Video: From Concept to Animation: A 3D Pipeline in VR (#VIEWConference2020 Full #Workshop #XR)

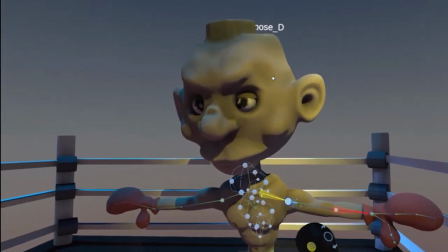24:48 As you can see,
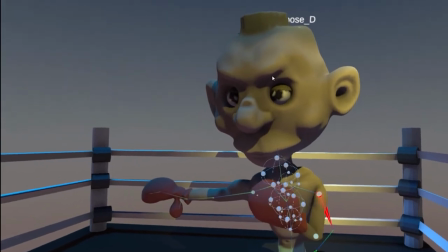24:49 moving his arms and shoulders gives you that slightly rubbery feel to it which is which is great and I can imagine if this wasn't going on to AR you
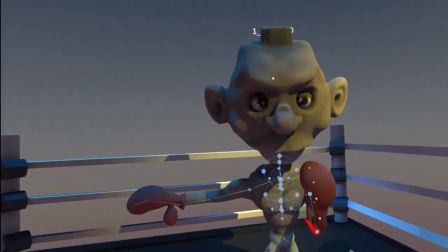24:58 could put on a sort of a clay or plasticine based shader and
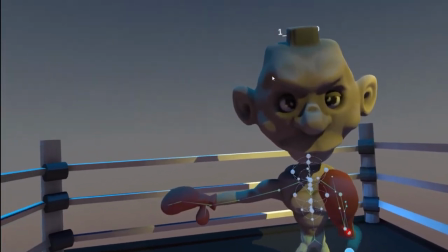25:04 really drive home that claymation style but even
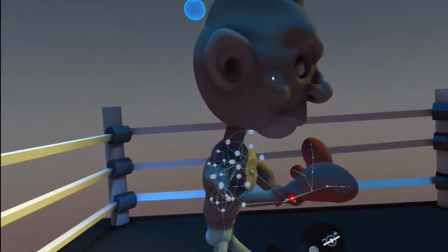25:08 then I think the design choices that we've made and the way I'm going to animate this character in a minute will
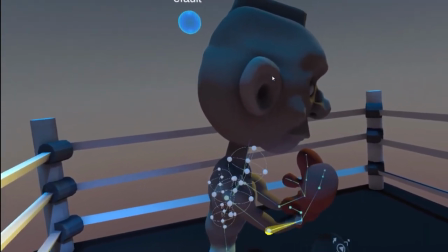25:16 still be really effective as a mobile AR app in that style yeah
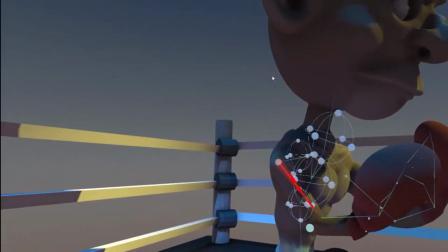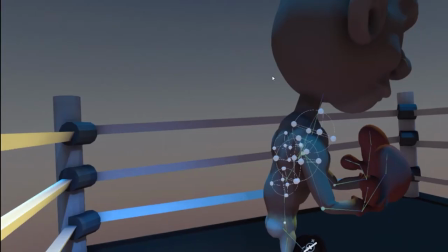25:29 that looks about right that looks like a good starting position with
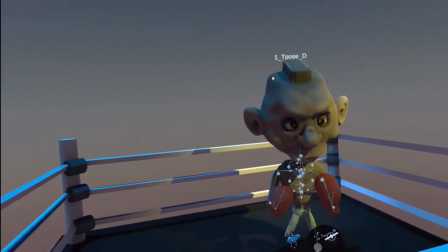25:38 that set now let's have a look at how you might go about animating it so
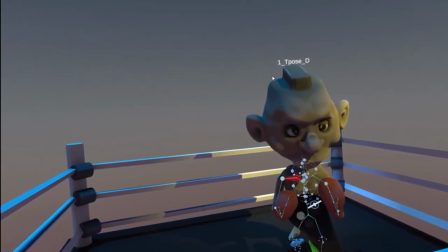25:42 I'll definitely want to move the hips to get that bounce maybe the shoulder
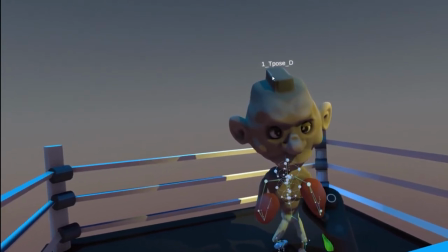25:47 yeah to give a little bit of shoulder movement and
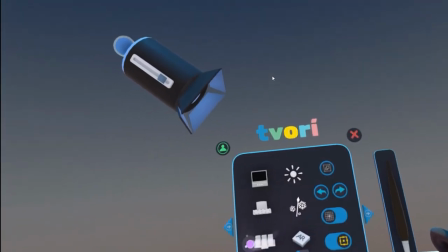25:52 the top so that would be three controls three or four controls there definitely the
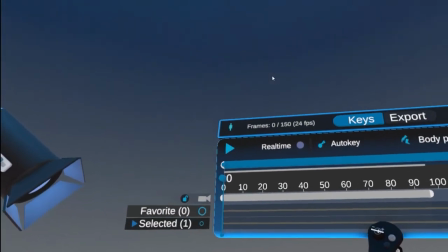25:58 hips and the shoulders and the timeline will look familiar to any
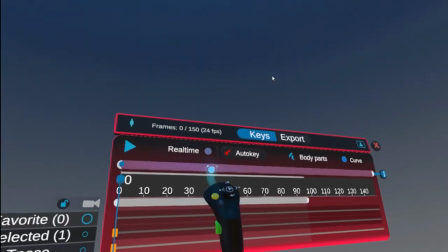26:02 animator out there pretty straightforward and self-explanatory the difference with Tavori
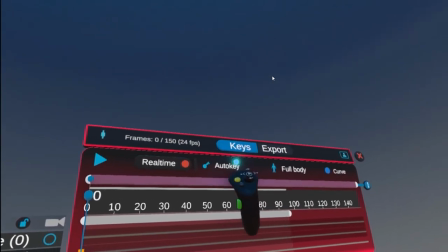26:08 though is you can still do your keyframe animation of course but what's unique
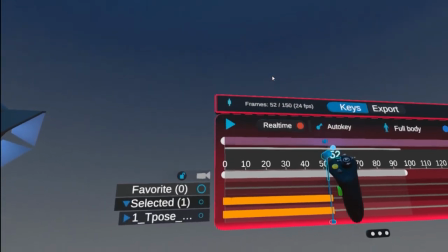26:13 about doing it in Tavori is you can hit the record button and then manipulate the control
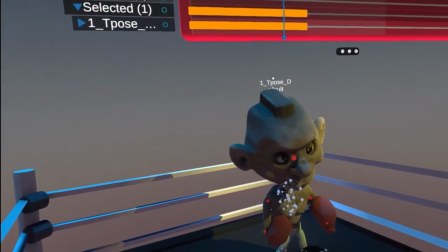26:18 point and it will automatically record that movement so you can very quickly block in your action or in or in this case kind
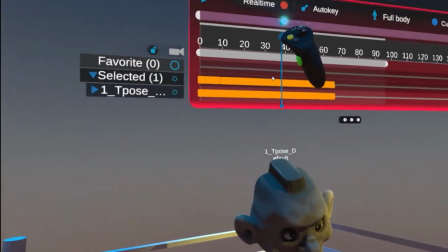26:25 of go for a performance really sort of like a puppeted performance for
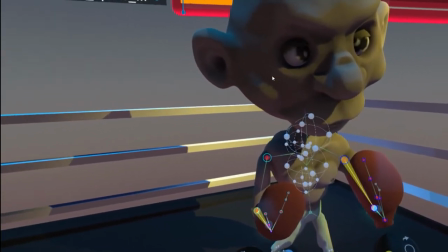26:33 his hands I think I'll use both my hands grab them and as soon as I move them it'll start recording the the movement here we go I can
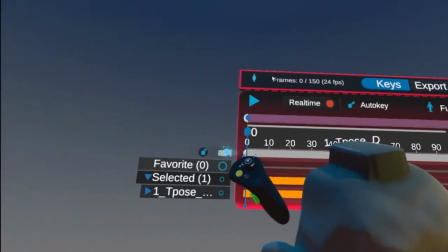26:42 match it to the hip movement I've already captured scrub it back and then add a little bit more movement as well here we go let's
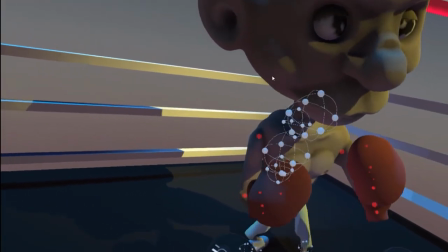26:51 grab both wrists and yeah back and forth so now I've got the movement from the
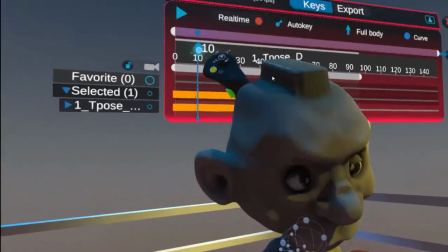26:56 gloves down to his elbow as well and here he is working
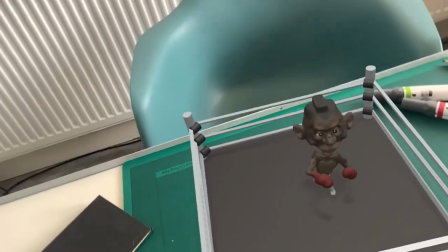27:01 out inside the ring in our first pass at an AR prototype assembled in
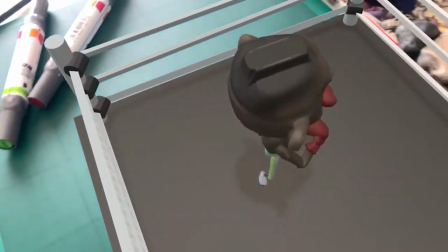27:06 Adobe Aero even though I used VR production tools to get me here
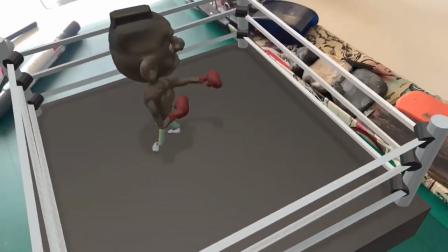27:10 the requirements of each key step are pretty standard sculpt the character in a neutral T
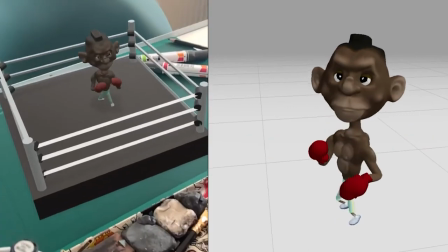27:15 pose rig and skin him with a fairly standard biped skeleton,
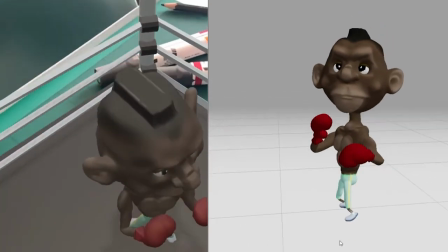27:21 animate the moves as different takes or sections of puppeteered frames inside Tavori.
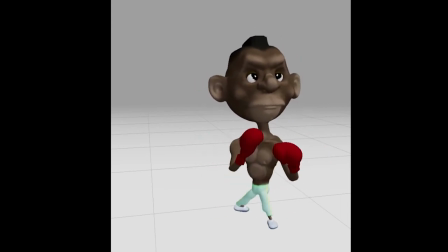27:27 Each take is then a different motion set for the character model. You can see my hand movements have naturally added a wobble and randomness here and there. Again, that adds to what we're going for with this concept. VR puppeteering is the right choice.
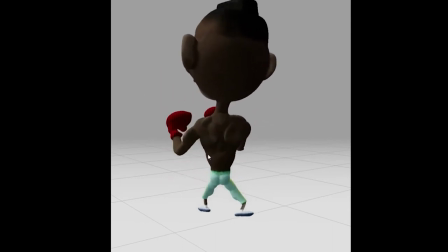27:48 I love how with claymation you can feel the animator's hand at work. They literally leave their mark on every frame.
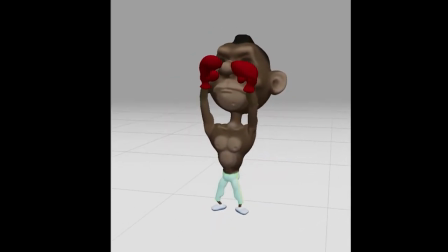27:56 It's nice to be able to bring a bit of that to a CG animated project.
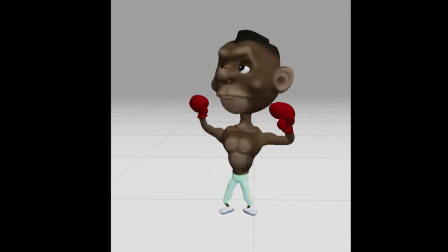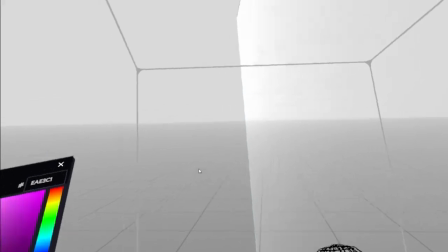28:08 Here's an example of a type of project that I don't often get involved in.
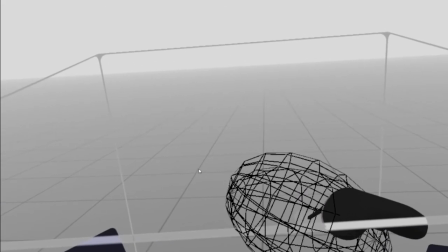28:13 You see, I'm known for developing cartoons and animated properties for, you know,
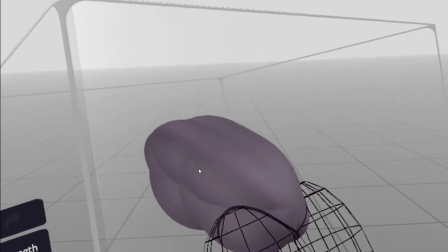28:19 TV or interactive stuff and VR experiences.
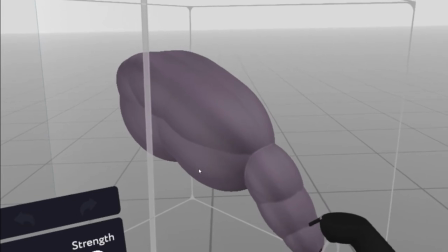28:23 I seldom work on VFX as that tends to be hyper real and really is in my bag and in fact as a development executive I
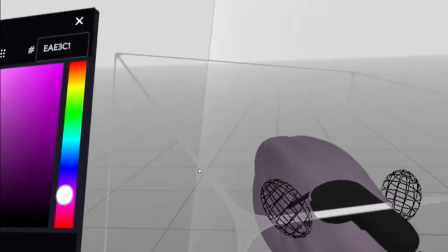28:31 don't really get involved with the VFX process that much because that really falls into the execution of the piece.